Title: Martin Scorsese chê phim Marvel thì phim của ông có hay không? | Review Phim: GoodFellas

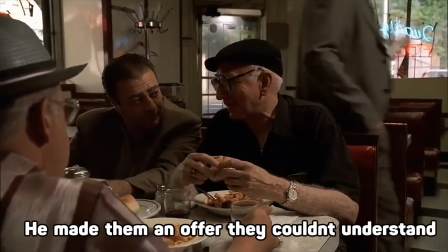4:03 Lão đưa ra một đề nghị mà không hề hiểu nổi Xong hết phần spoil
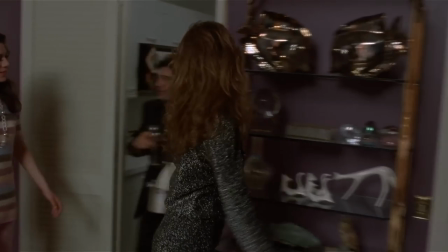4:07 Martin Scorsese là kiểu đạo diễn Mà khi làm phim thì mỗi góc máy hay là không hình Đều có ý đồ riêng của mình Nên là chúng ta hãy nói qua về gian dựng Ở cảnh mỏi đầu thì
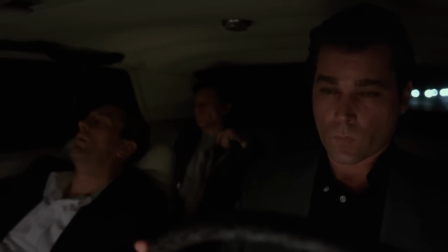4:15 ta thấy được bộ ba Henry,
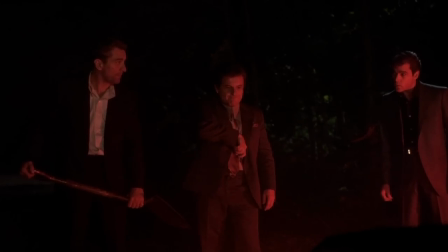4:16 Jimmy và Tommy Đi chung một chiếc xe Dù người xem chưa biết được mối quan hệ giữa họ Nhưng mà phần nào cũng có thể hiểu được là họ kết nối bằng tình bạn Hoặc công việc hoặc là sự tin tưởng Vì không có mấy thứ đấy
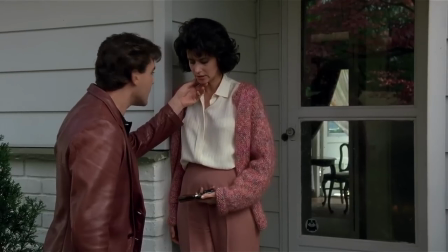4:25 thì không đời nào mà ngồi chung xe Trước khi bạn dùng be để kiểu Trở lại với phim thì trong cảnh Henry đưa Karen khẩu súng Góc máy từ trên xuống đặt trong góc nhìn của Karen
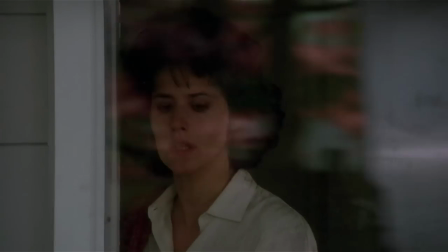4:34 Scorsese muốn đưa tới góc nhìn của một thiếu nữ Đang đứng trước lựa chọn của riêng mình Sau khi nhận ra bạn trai là cái giống gì Sau đó là lời dẫn của Karen nói là bị kích thích Tóm lại là những cảm xúc của tuổi trẻ Hay là khi Henry nằm ăn
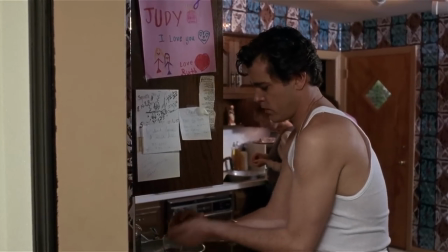4:46 ở nhà Góc máy ngang tầm mắt khiến anh trở nên đời thường Cũng có đời sống gia đình như bao người khác Và góc máy thấp
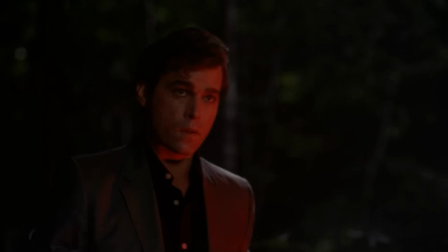4:51 khi mà Henry đứng cạnh Trên xe lượng xác cũng ám chỉ rằng Anh lại có chuyện để kể Cách lấy nét của phim cũng đáng đời nhắc
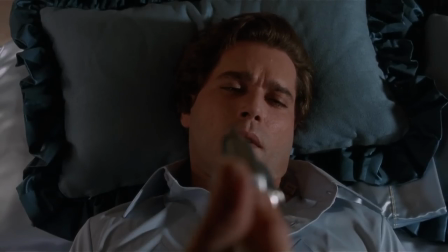4:56 đến Như khi phát hiện bị cắm sừng thì Karen chỉ đã súng vào đầu chồng mình Ở cả góc nhìn của 2 người thì
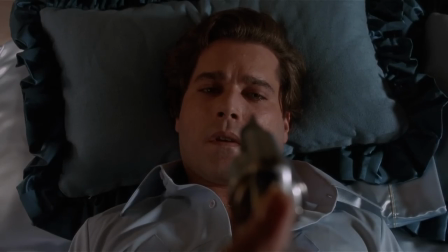5:02 người còn lại được lấy nét Chứ không phải là khẩu súng Thể hiện là trọng tâm của vấn đề là mối quan hệ của họ Chứ không phải là PUM Và chúng ta không thể không nói đến những cảnh long text Như là khi Henry đưa Karen đi chơi tại hộp đêm Anh
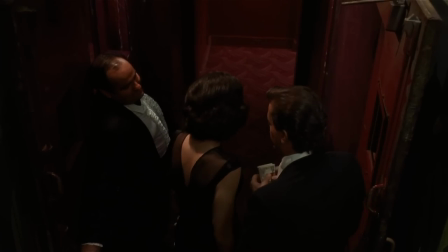5:13 đưa bạn gái đi xuyên qua dàn người đang xếp hàng Xuống hầm bằng lối đi của nhân viên Băng qua bếp để vào trong Nơi bạn của họ được
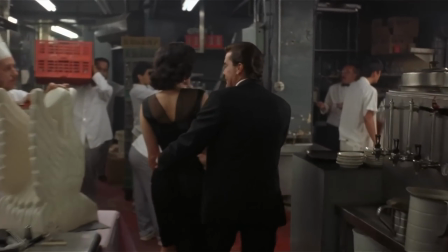5:18 mang ra đặt ngay trước sân khấu Cái cảnh quay dài 3 phút mà không cắt Thì thể hiện là thế giới đang mở ra một cách rất là dễ dàng với Henry Hay ít nhất là một góc của thế giới Còn bài cảnh nữa mà tôi muốn nói tới là cái cảnh mà
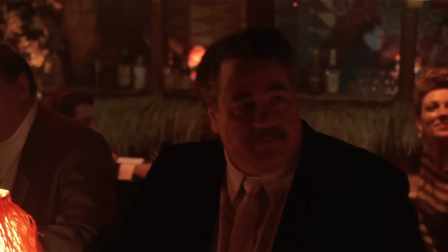5:29 Henry giới thiệu các bằng hữu giang hồ Từ góc nhìn thứ nhất thì ta theo Henry bong có một đám đông
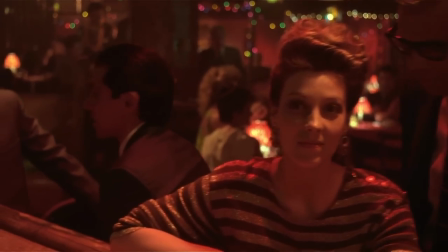5:34 Họ gật đầu với camera hoặc nói chuyện với Henry mỗi khi được nhắc đến Lúc thì ta đang theo bước Henry,
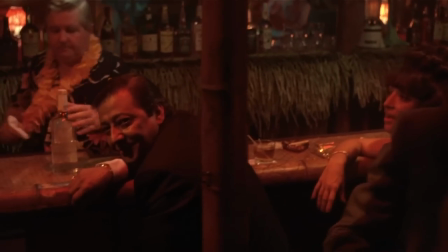5:39 lúc thì lại có cảm giác như là ta đang nhập vai với Henry Rồi Henry đôi lúc nói chuyện với bạn của mình,
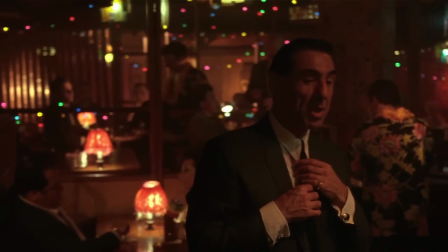5:43 đôi lúc lại nói chuyện với người xem Đôi lúc này cũng góp phần kéo chúng ta vào thế giới của Henry Phong cách của Scorsese là camera động Ông không
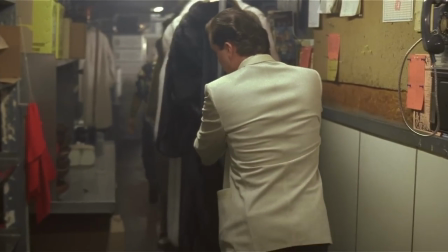5:50 bao giờ để camera đứng yên dù chỉ một chút Khiến tao cảm giác không phải đang xem một cách bị động Mà là trực tiếp phiêu lưu cùng nhân vật trong phim Cái thoát đầu của phim khi mà làm giang hồ Vẫn còn là mặt trời chân lý chói qua tim Mở ra
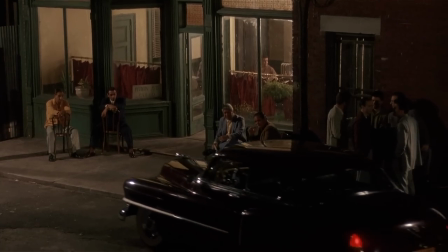6:01 lâu đi cho cậu trai trẻ Cách giàn dựng lúc này thì như luôn truyền một cái năng lượng tích cực Nhưng mà khi Henry chuyển
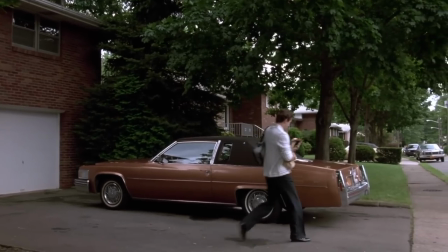6:07 qua buôn mai thúy Và mọi chuyện cứ tệ dần Như ở phân khúc một ngày điên rổ của Henry Khi mà anh phải chạy lòng vòng và làm
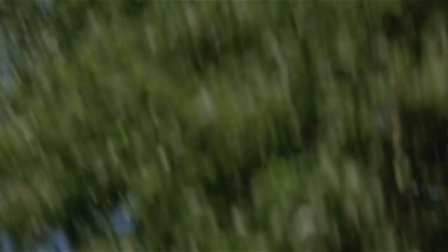6:12 việc và làm tội phạm Trong khi có một cái trực thăng bay trên đầu Không khí của bộ phim trở nên rất là cập dập và gây khó chịu Và để kết thúc video thì tôi sẽ nói về phần thông điệp Trong Goodfellers thì Henry tự dẫn chuyện cho mình Sau đó thì
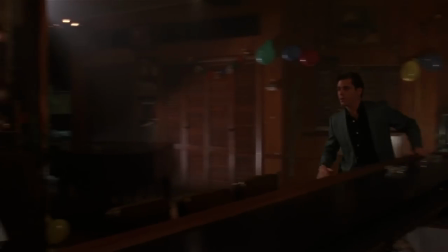6:23 vợ Henry cũng tự dẫn chuyện cho mình luôn Điều này đóng góp phải nó là vẽ liền cho góc nhìn của phim Vì đây
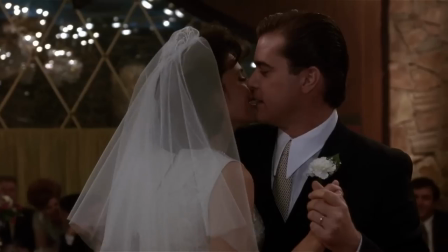6:28 không phải là góc nhìn của người ngoài Mà là góc nhìn của người trong cuộc Dựa trên những ký ức về đời sống giang hồ Giống như nhiều bộ
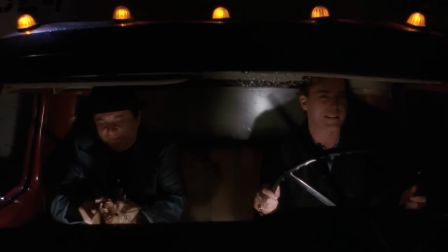6:33 phim khác của Scorsese Thì nếu bạn không quan tâm đến ý đồ của đạo diễn Mà chỉ tin vào đời dẫn chuyện khá là tổ lái Và bỏ
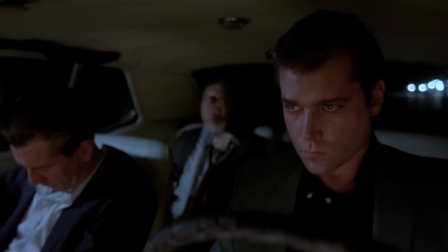6:39 qua luôn 40 phút cuối phim Thì Goodfellas là một bộ phim cổ sĩ bạo lực và nam tính động hại Bạo lực thì luôn là một phần quan trọng trong phim của Scorsese Nghe qua giống Tarantino Đúng vậy nhưng mà nó là ngược lại Vì Tarantino là người hâm mộ
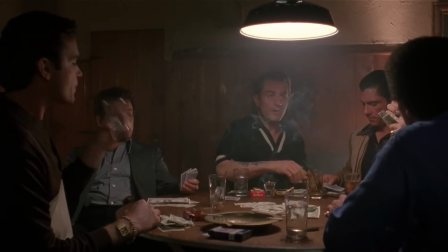6:52 Scorsese Nhưng mà đối với tôi thì trong cái bộ phim nói về giới tội phạm Thì cảnh bất ngờ nhất là khi Henry bị bổ đánh vì bùng
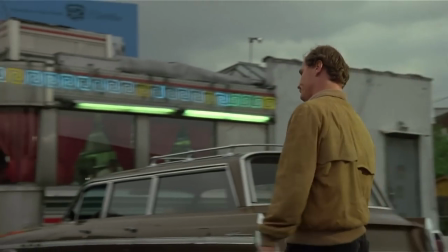6:59 học Ngoài cảnh đó ra thì bạo lực diễn ra khá là random Thỉnh thoảng có đoạn giả chân như trong phân cảnh ở nhà hàng